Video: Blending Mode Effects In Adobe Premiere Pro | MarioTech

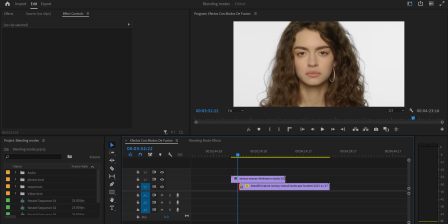You will understand a little bit better as soon as we create these effects so we're going to come to effect controls and then here in opacity
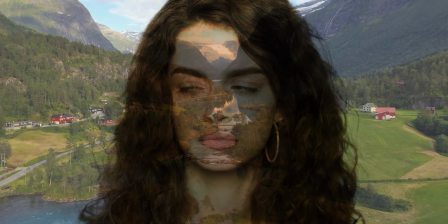we're going to do multiply there you go now if we put play you're going to see what is going to happen there you go you understand now
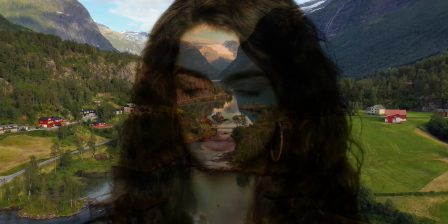why i put the cross dissolve the image is not coming very sudden it's actually coming very subtle it's very nice now this you can use it
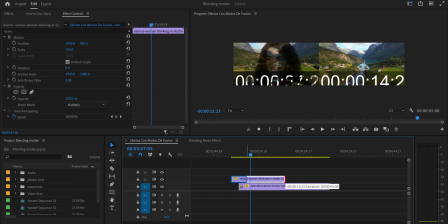also as a transition if you come here to the girl for example and you can over here and you do exactly the same that we did with
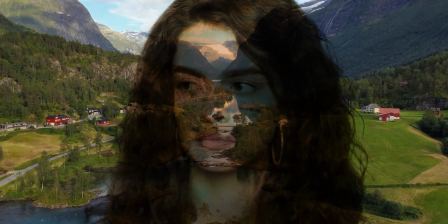Norway video we put across dissolve and now we have a transition look at this pretty cool transition very nice but what happened if we just come
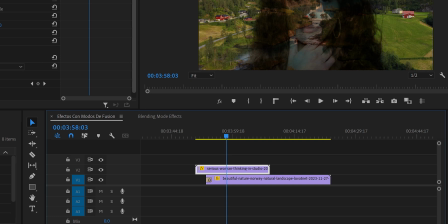here and instead remember that we're working with the top video okay with the girl what happened if instead of multiplied we do screen exactly the same that
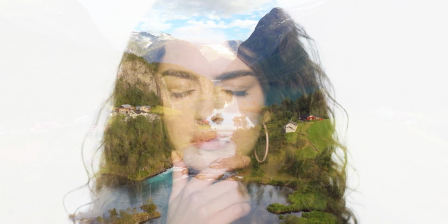we did before you can see now that it's very different and the blending mode is also pretty cool now what you can do also
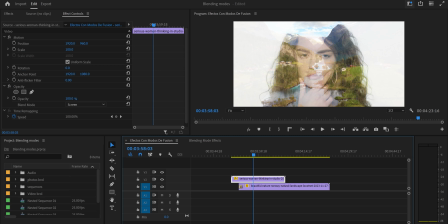is in the girl if you want it like a little bit stronger like a stronger character you can come to color we can come to curves and we can actually create an s curve so like we can give a little bit more of contrast you can see actually that now she's more visible let's come back
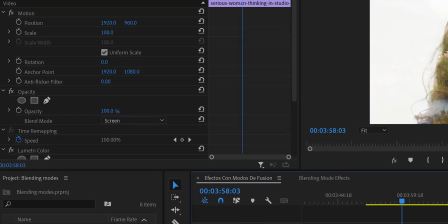to our workspace also remember that you can play with opacity and not just the opacity on the girl but also the opacity here in norway if
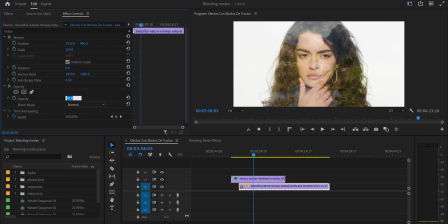you reduce the opacity of the norway video you can see that it becomes a little bit not that clear you know a little bit more transparent so that you can see the girl better you can also play with keyframes here to make a proper transition but the point is that we are understanding this effect and it's really really really cool guys one last effect and this effect is very cool for music videos we are going to make our character
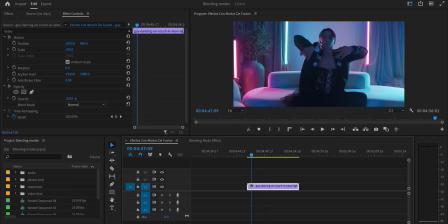shine like it's surrounded by neon lights okay for this next effect we have this guy that is dancing there in the sofa we're going to duplicate
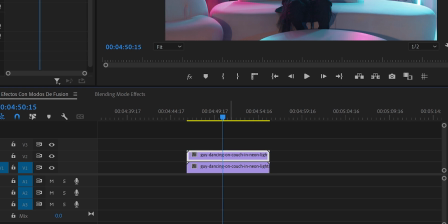the video remember that when we want to blend something we need two videos we're going to work with the top video like we were doing all the time and
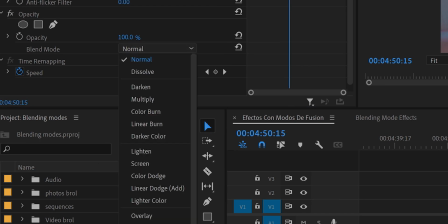in this case the effect that we're going to use in the blend mode is going to be called difference it's like below here now
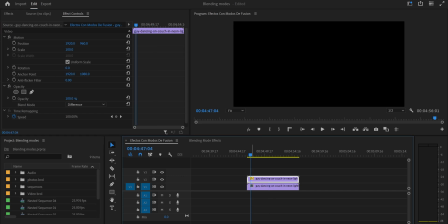it's all black but don't worry it's all black because the videos are exactly synchronized exactly in the same position and we don't want that this effect needs both
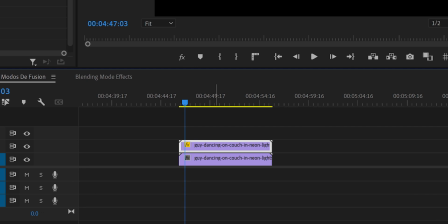videos to be a little bit unsynchronized so selecting the top video we press alt and we move with the arrows to the right and we
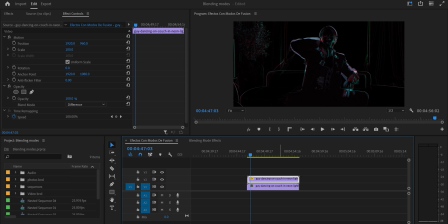can see that we move one frame now we can see part of the effect we're going to move five frames okay two three four five now you can move more frames if you want and i keep repeating it you have to experiment with your videos and now we can see that we got
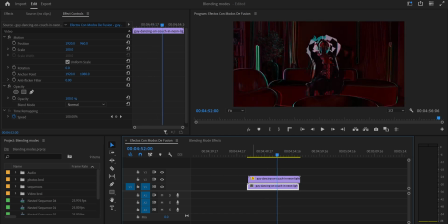something crazy going on there but it's pretty cool pretty cool but we are not done yet we're going to nest this video so we put nest and that's it we have it nested now we're going to put this video up because what we're going to do we're going to put this video the
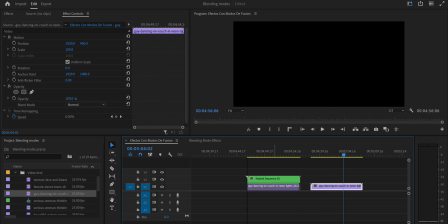same one that we started with we're going to put it exactly below why because if we want to do something with the blend modes we always need two
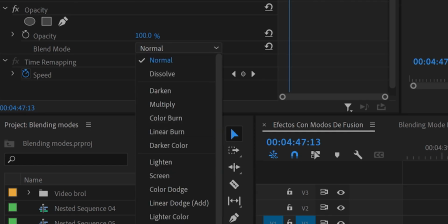videos so what we're gonna do we come to the blend mode and we're gonna choose the linear dodge add this one over here click and
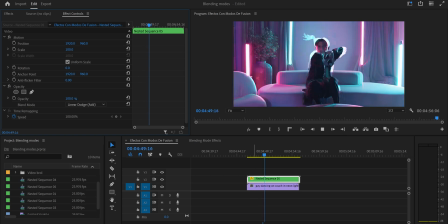now we can see that a video is starting to be pretty pretty cool we can actually spice it up a little bit more and we
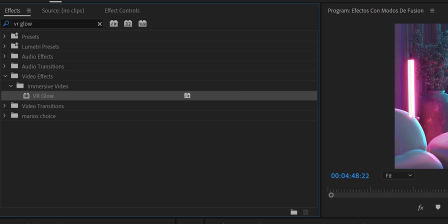can come to the effects and we can look for the vr glow effect to give some glow to our video we're gonna put it on the top video
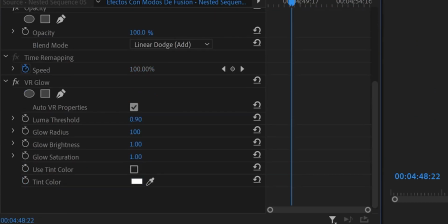then we come to effect controls and we can see that we have the effect here we are going to go to the luma threshold we don't want anything happening there so instead of 0.90 by default we're going to put zero so now we're going to play with the rest of the parameters
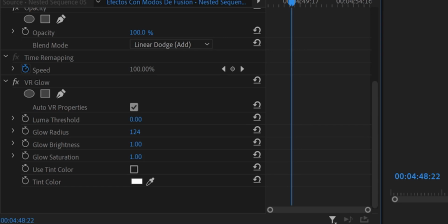in radius we can go a little bit higher to change a little bit the radius where is this glow going to happen now in brightness we can also go a little bit higher and then in saturation we can also go don't exaggerate just try to experiment maybe saturation you want to take out the saturation in this case i will add saturation so that you can see exactly what is happening and now we can see what we got pretty
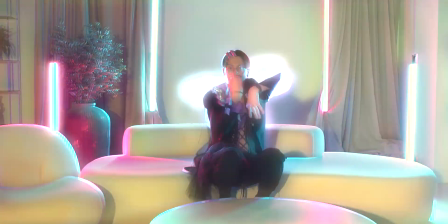cool effect you can use it like in music videos and i don't know just experiment get crazy and use it people i hope you like this video share it if you know someone who could use it and until next week